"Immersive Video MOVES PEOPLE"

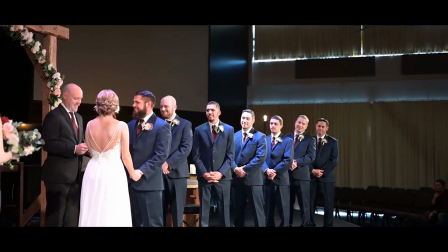245s And now, by the authority that is gifted to me by God as a minister of the gospel of Jesus Christ our Lord,
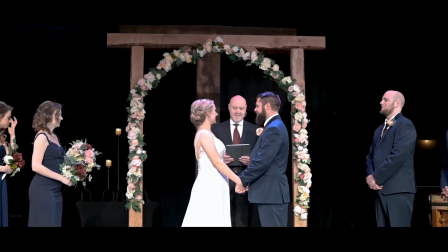251s in the presence of God and these witnesses, I pronounce you husband and wife.
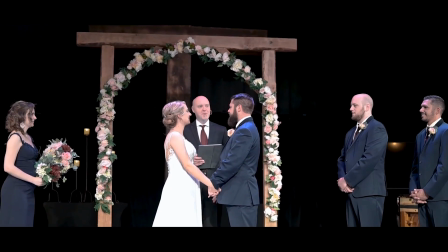256s You may kiss your bride.
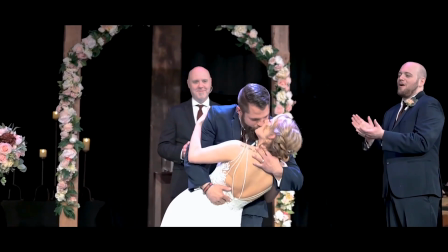Okay, so by bringing in the music and by slowing down the footage and going from A-roll to B-roll, I was able to suddenly put you in that experience and give you the emotional feeling that they had. Now that wedding's one of my older videos, and it's pretty heavy on the B-roll and the immersion, but it could have been better on the sound design. So I'm gonna show you another video. This is another way that you can use B-roll and sound design to really put people in the event. I didn't even use A-roll in this video. So here, check this out.
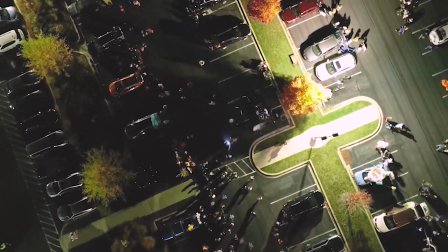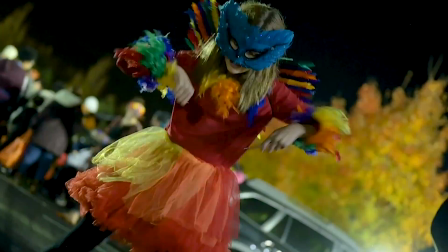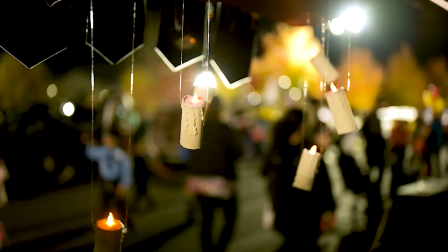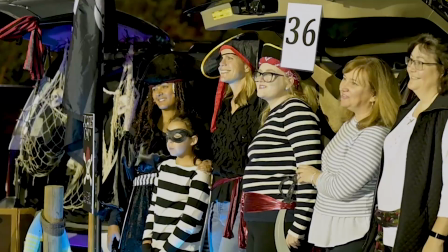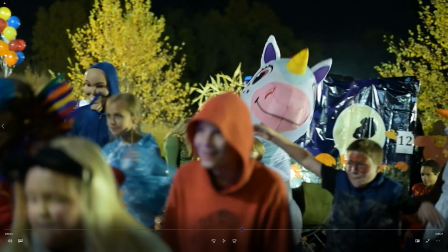314s
How's that for a screen grab? That unicorn is looking right into your soul. I wasn't able to get the feel like I was there with just the music. I'm gonna play it again. This time, see how many elements of sound design you can pick out that are from the environment, okay? And just think about how it puts you in the space. Everything you hear, I added in post.
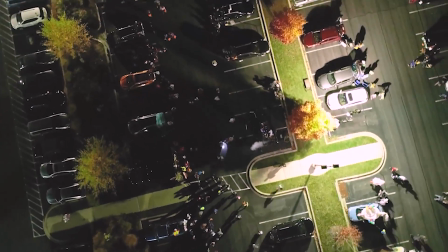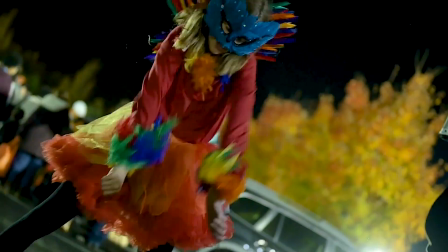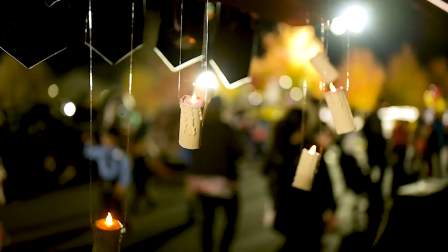Okay, so you heard a couple more examples, right? I had the Jenga tower as it fell down. Let's go find that.
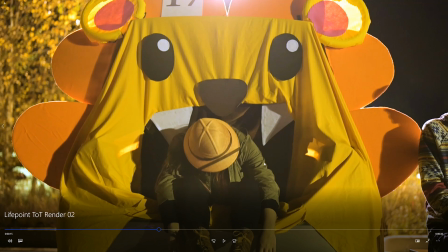360s
Rather than just seeing it, I got the sound of Jenga blocks falling. There's one. I had the little dog, which anytime there's a dog, it's a good time.
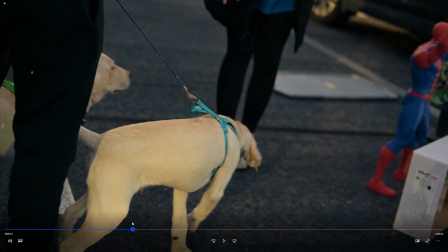370s
Where's that little dog? Right here. You'll hear the little dog go. Adding those little pieces bring us deeper into the moment so that we're not just watching what happened at this party, we're experiencing it with the people who were there. And when you can make that video immersive, I can then end it with a call to action like go visit our website or learn more or come to the next one, which is probably what LifePoint will use this video for, is to get people at the next trunk or treat. And people are like, dang, I want that experience. I've just built FOMO in, how long was this? 42 seconds. Immersive videos move people. And when you care about causes and missions, your time is really, really valuable. So I don't want to waste any time on videos that aren't going to have any kind of accomplishment, right? I need to figure out which videos are going to have the greatest impact. Where will I get my return on investment? And if you're struggling with that decision, my next video might just cover it. So you better click subscribe so you can see. See what I did there? I'll see you next time.
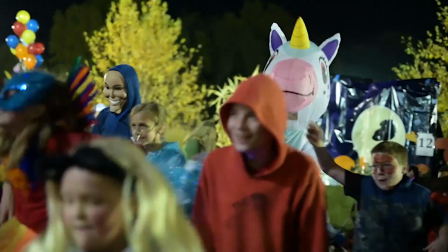Whew, this is the first video for this channel, and boy am I caffeinated. All right, let's try and get to, let's do it.